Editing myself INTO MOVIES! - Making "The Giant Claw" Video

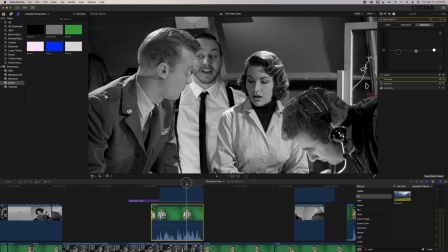Now, what we can do, because there's a light coming straight down on top of Sally's head,
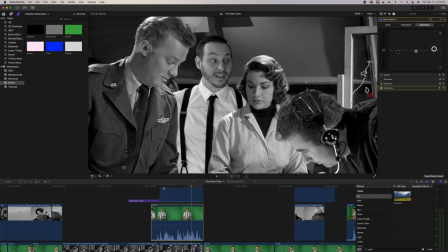it would stand to reason that if I was standing behind her, there would be some spill on my left shoulder and the left side of my chest.
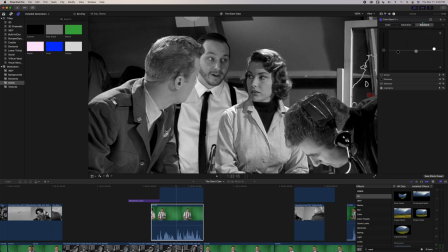So we can go into the exposure and we can add a shape mask. And now this shape mask, I am going to adjust it to just cover the left side of me, just kind of like my left shoulder. Then I'm going to punch up the highlights inside of that mask really high,
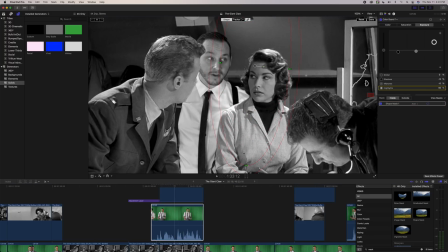so it almost gives the appearance that there's a light shining down on the left side of my body.
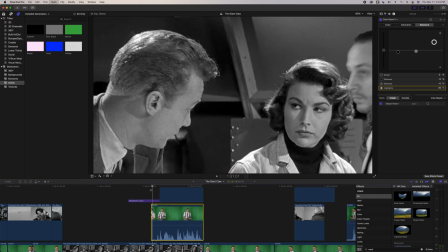Now the only thing really left to do is just to mask this shot here,
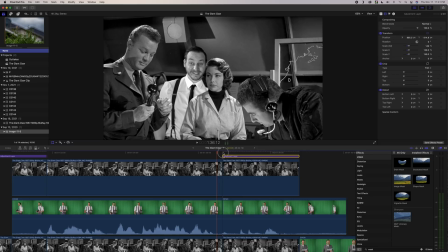as well as I want to do some minor adjustments just on this shot.
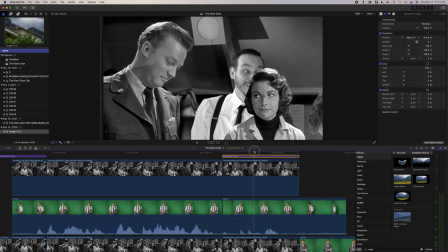In terms of her hair, I'm not entirely satisfied with the masking around it,
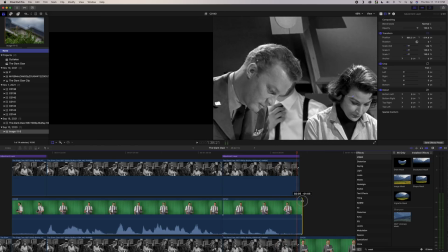so I'm going to have to go back and refine that a little bit, but that's pretty much it.
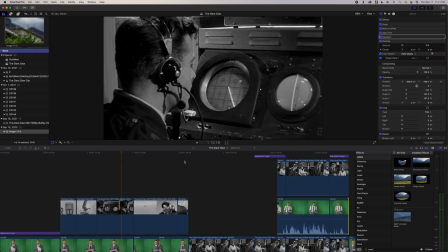So here's what the final product looks like once all is said and done.
I didn't know pilots were allowed to do things like that.
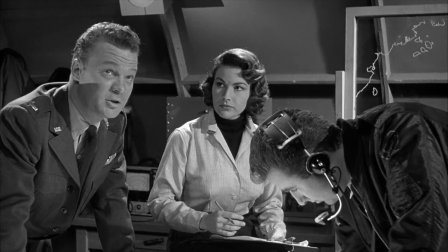Not Air Force pilots, you're right. But Mitch is an electronics engineer. He may work for the government, but man, he kind of makes his own rules.
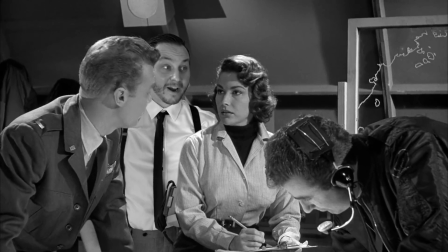Yeah, plus, he's super cool. I heard that he owns a leather jacket.
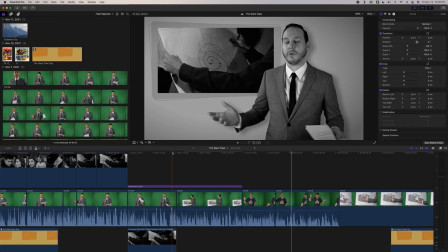Yeah.
Now, this was a situation where I was not happy with the audio recording of this shot,
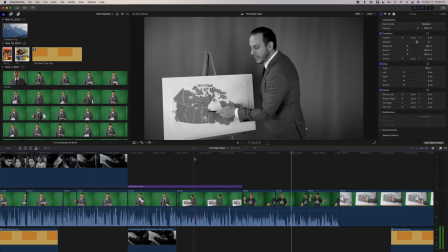and the reason is because when I shoot my show, I'm using a shotgun mic, and I'm usually standing facing the shotgun mic, so it sounds fine. But in this shot, I've turned away from the microphone to draw on the map,
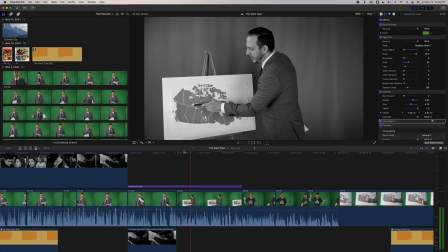and the microphone isn't picking up my voice as well, so I felt the audio was just kind of inconsistent, and I wasn't happy with it. So I'm going to play a piece from each original unedited clip so you get an idea of what I'm talking about.
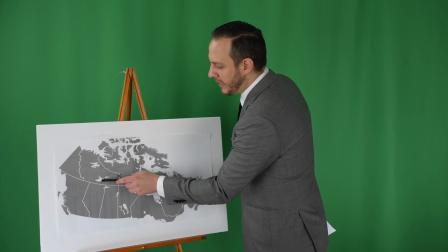I mean, just look at this. Just because it started here and then went to here and then here doesn't mean that it did so in a spiral fashion.
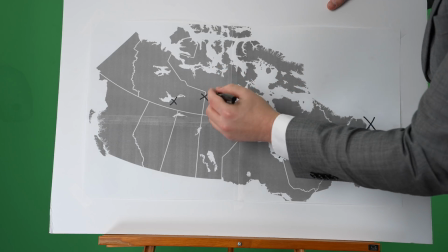I mean, yeah, it started here, but maybe it went from here, to here,
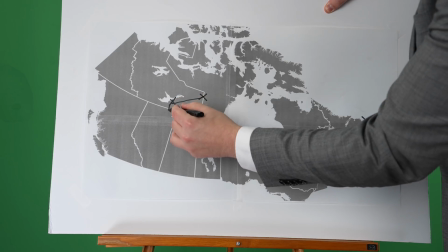and then maybe then it kind of like dropped down and looped around, and then...
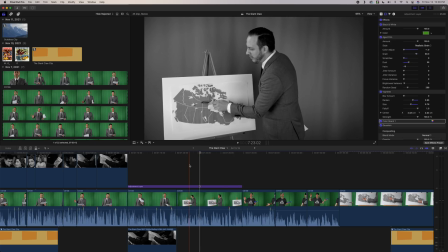So what I did, and I do this sometimes, it's what I like to call the poor man's ADR, which is basically I export the clip to my phone,
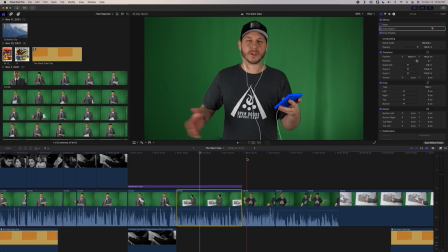then I go back into my studio and stand facing the microphone and try and re-record the dialogue. So I'll listen to the clip on my phone with earbuds, and then I'll try and repeat what I said in the clip the exact same way with the exact same timing.
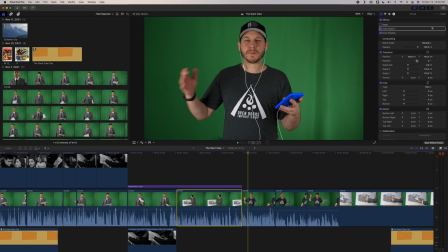It may not be the best way to dub something over, but I find that it actually works quite well.
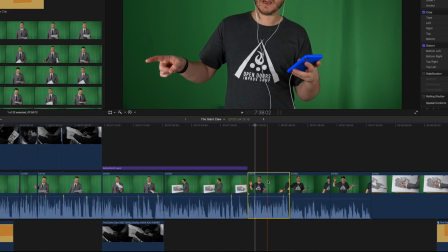So I'm going to go to one of the takes, and I'm going to hit Control-Shift-S to separate the sound.
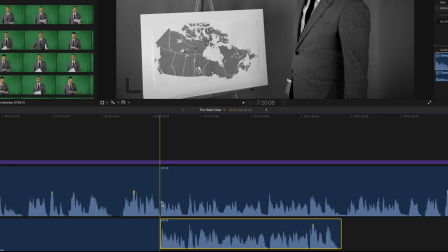Then I'm going to take that sound bite, and I'm going to put it under the original clip and just try and line up the waveforms the best that I can.
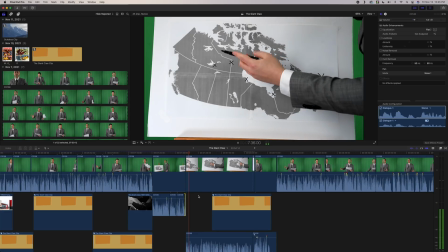The same goes for the next shot with the close-up of the map.
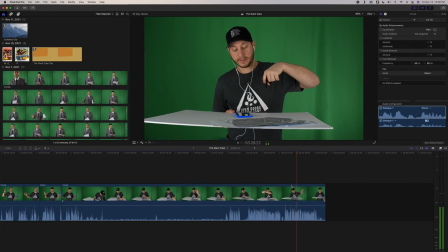The advantage here is that I don't have to worry about syncing up the words to my lips like I did in the first one.
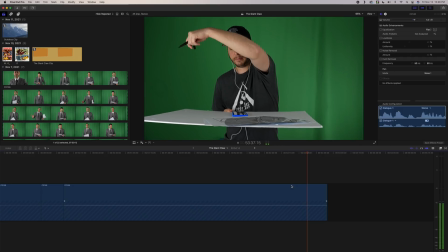And finally, I really wanted to get the sound effect of the marker drawing on the map.
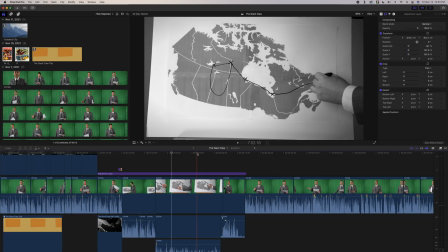I know this may seem like a really small thing,
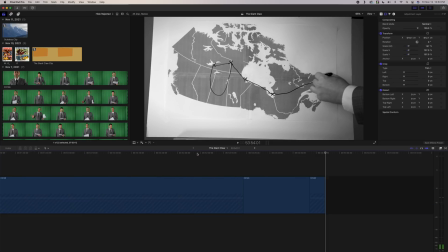but I really felt like just the sound of the marker drawing on the map just added to the comedy.
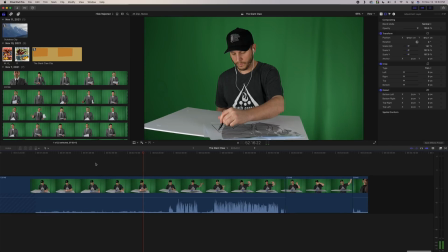So again, I exported the original clip to my phone and watched it as I just
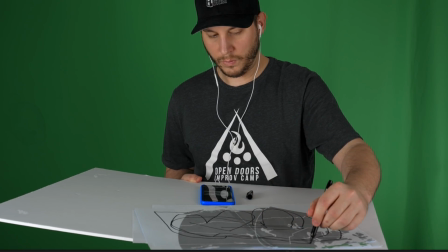kind of drew along on some paper just to get that isolated sound of the marker.
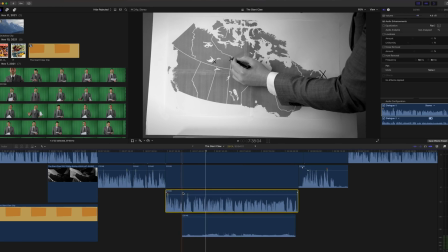And now I have just the sound effect of the marker,
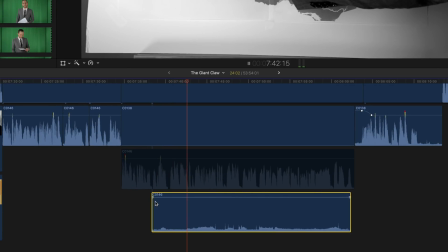which is great because now I can either increase or decrease the volume as I see fit, and I just have to line it up with the original clip.
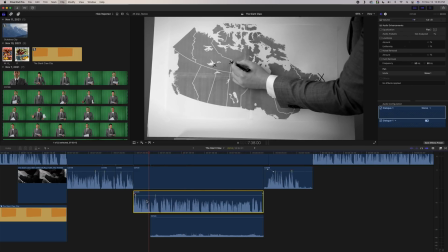And after it's all pieced together, this is the final result.
I mean, just look at this.
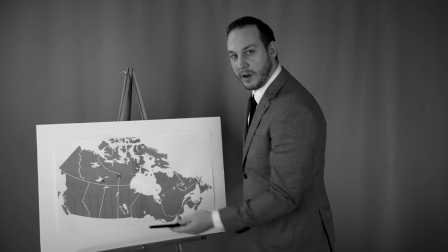Just because it started here and then went to here and then here doesn't mean that it did so in a spiral fashion.